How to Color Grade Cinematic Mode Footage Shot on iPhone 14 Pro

And once we applied all of the color correction on this clip, we can then copy it and paste it onto the other clips.
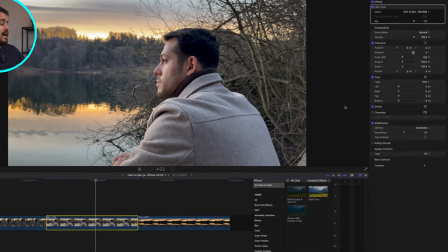(4:11)
So since this is a cinematic mode clip, I now have the ability to change the depth of field.
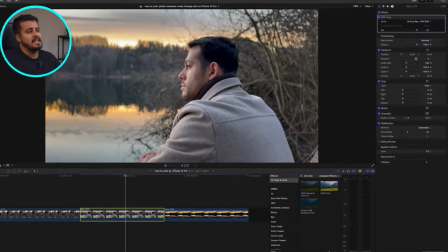(4:18)
So I can head over to cinematic, and you will quickly notice that the background gets blurry, which I really like.
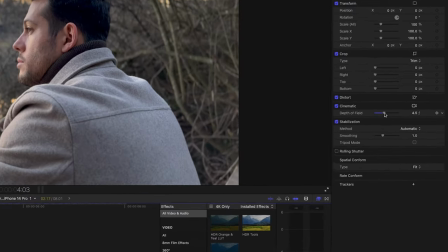(4:25)
This really helps focus the attention on the subject. And over here you have a slider where you can adjust the amount of background, the blur.
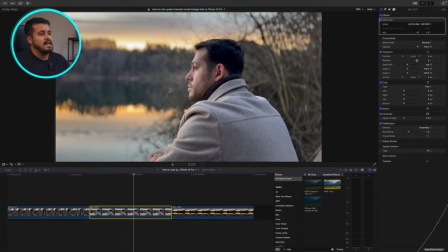(4:34)
So this would look really nice, but because it's also blurring out his nose,
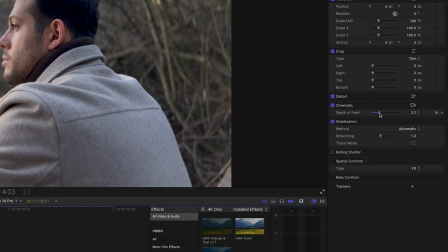(4:40)
I'm gonna increase the number to around, let's say, 4. And the great part about filming in cinematic mode is that I can also adjust the focus.
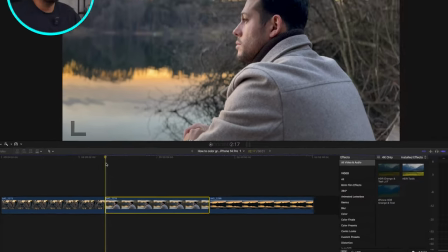(4:52)
So I can, for example, drag the timeline all the way to the left and then I can select this camera icon over here.
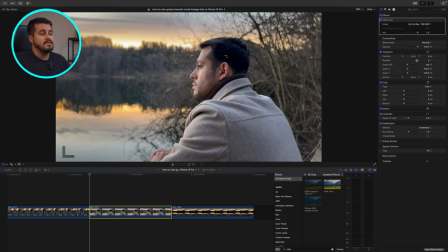(5:01)
And maybe I want the beginning of the clip to focus on the forest.
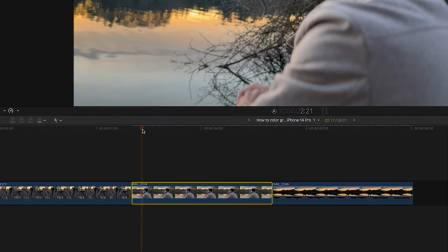(5:06)
So I can just click over here. And I want to create a focus pool on his face right at this point.
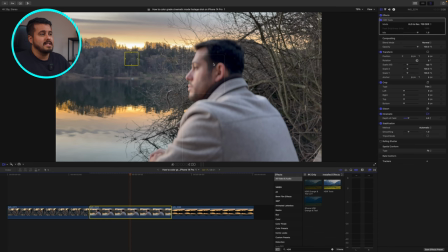(5:14)
So I'm gonna select this face. And when I now play it back, you will see that it will create this natural focus pool, which looks really nice.
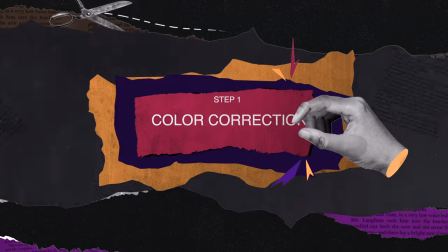(5:23)
So now that you know that, let's start with the first step, which is color correcting our image.
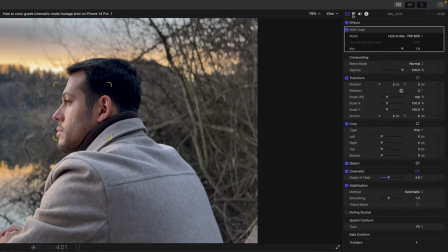(5:28)
So the first thing I'm gonna do is adjust the exposure. I'm gonna head over to this triangle up here and open up the color wheel.
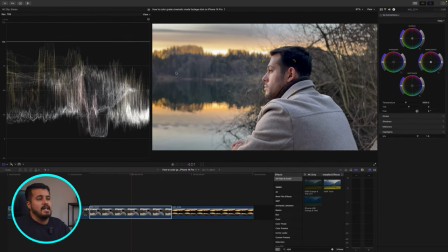(5:37)
And I'm also gonna open up the Luma waveform. And this will help us to expose our image correctly. Important to remember is that you don't want the information to go above 100 or below zero.
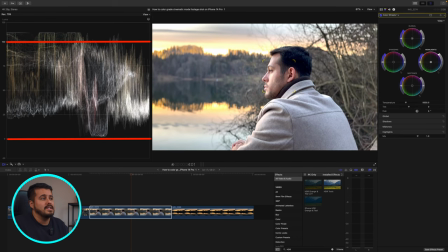(5:52)
Otherwise, if the information is above 100, you'll see that it's overexposed over here.
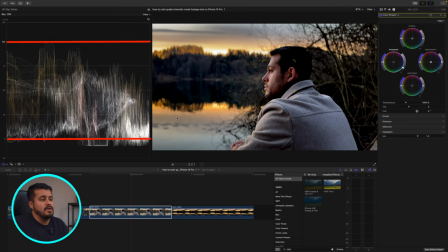(5:57)
And if you go below zero over here, you will see that the image is underexposed.
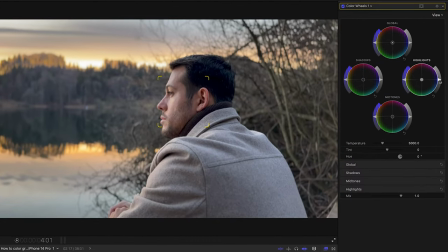(6:03)
So the first thing I'm gonna do is drag the highlights down a little bit. And I'm also going to lift up the shadows a little bit to reveal some of the detail in the shadow areas. And then I'm gonna add contrast by dragging the midtones down.
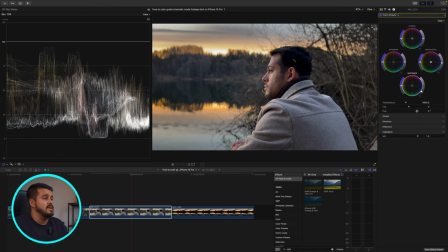(6:20)
And if we look at the before and after, you'll quickly notice the change. And this already makes a huge difference and makes the image really pop more. The next thing I'm gonna do is correct my white balance. I want to make sure my whites in the image look white and the blacks look black.
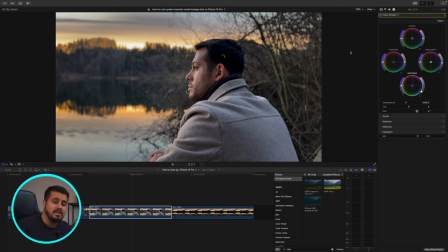(6:38)
I wanted to make it look the way I've shot it when I was there. And most of the time you can just use the highlights to correct your white balance. Now I find the image looks a bit too green.
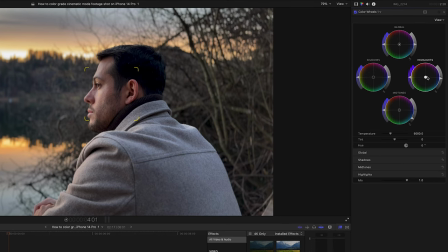(6:50)
Grab the highlights and then I'm gonna drag it away from green just a little bit, just like that.
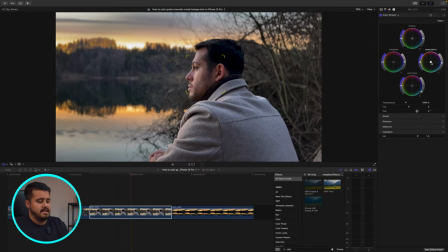(6:57)
And if we look at the before and after, you'll quickly notice the difference. The skin tones look also better and the image overall looks a bit more natural looking. And that is basically it for the white balance. These are just minor adjustments.
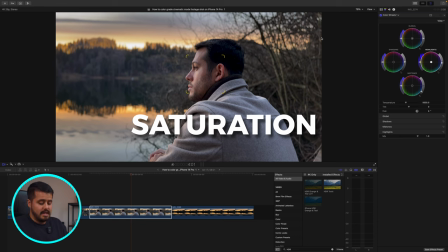(7:13)
The next thing I'm gonna do is adjust the saturation. And for that, I'll be using the vector scope.
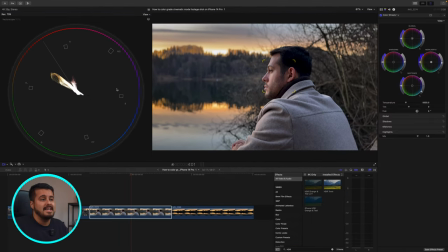(7:20)
This shows me exactly which part of the image is overly saturated or undersaturated. So you'll quickly notice that the yellow part over here has a lot of color in it. So we're gonna reduce it so that our colors are more balanced.
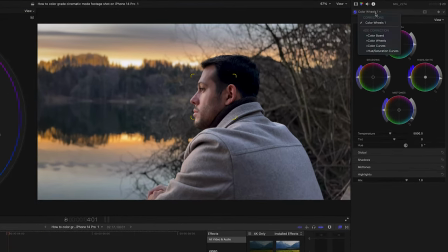(7:37)
And in order to just reduce the yellow part, we're gonna head over up here. We're gonna select hue saturation curves.
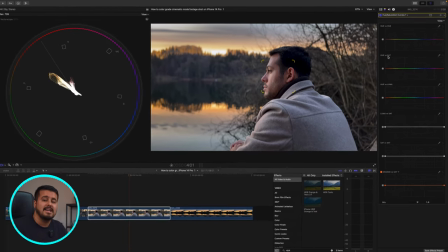(7:44)
And then with the hue versus saturation, I can select a specific color and reduce or increase the saturation of it. Select the color picker, and then I'm gonna select this yellow area over here,
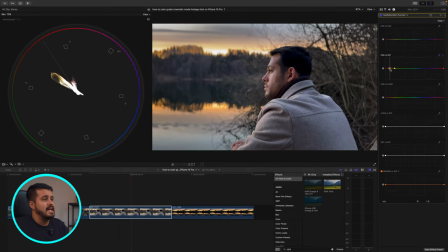(7:58)
and you'll quickly see that it created a point, which we then can drag down to reduce it all the way over here.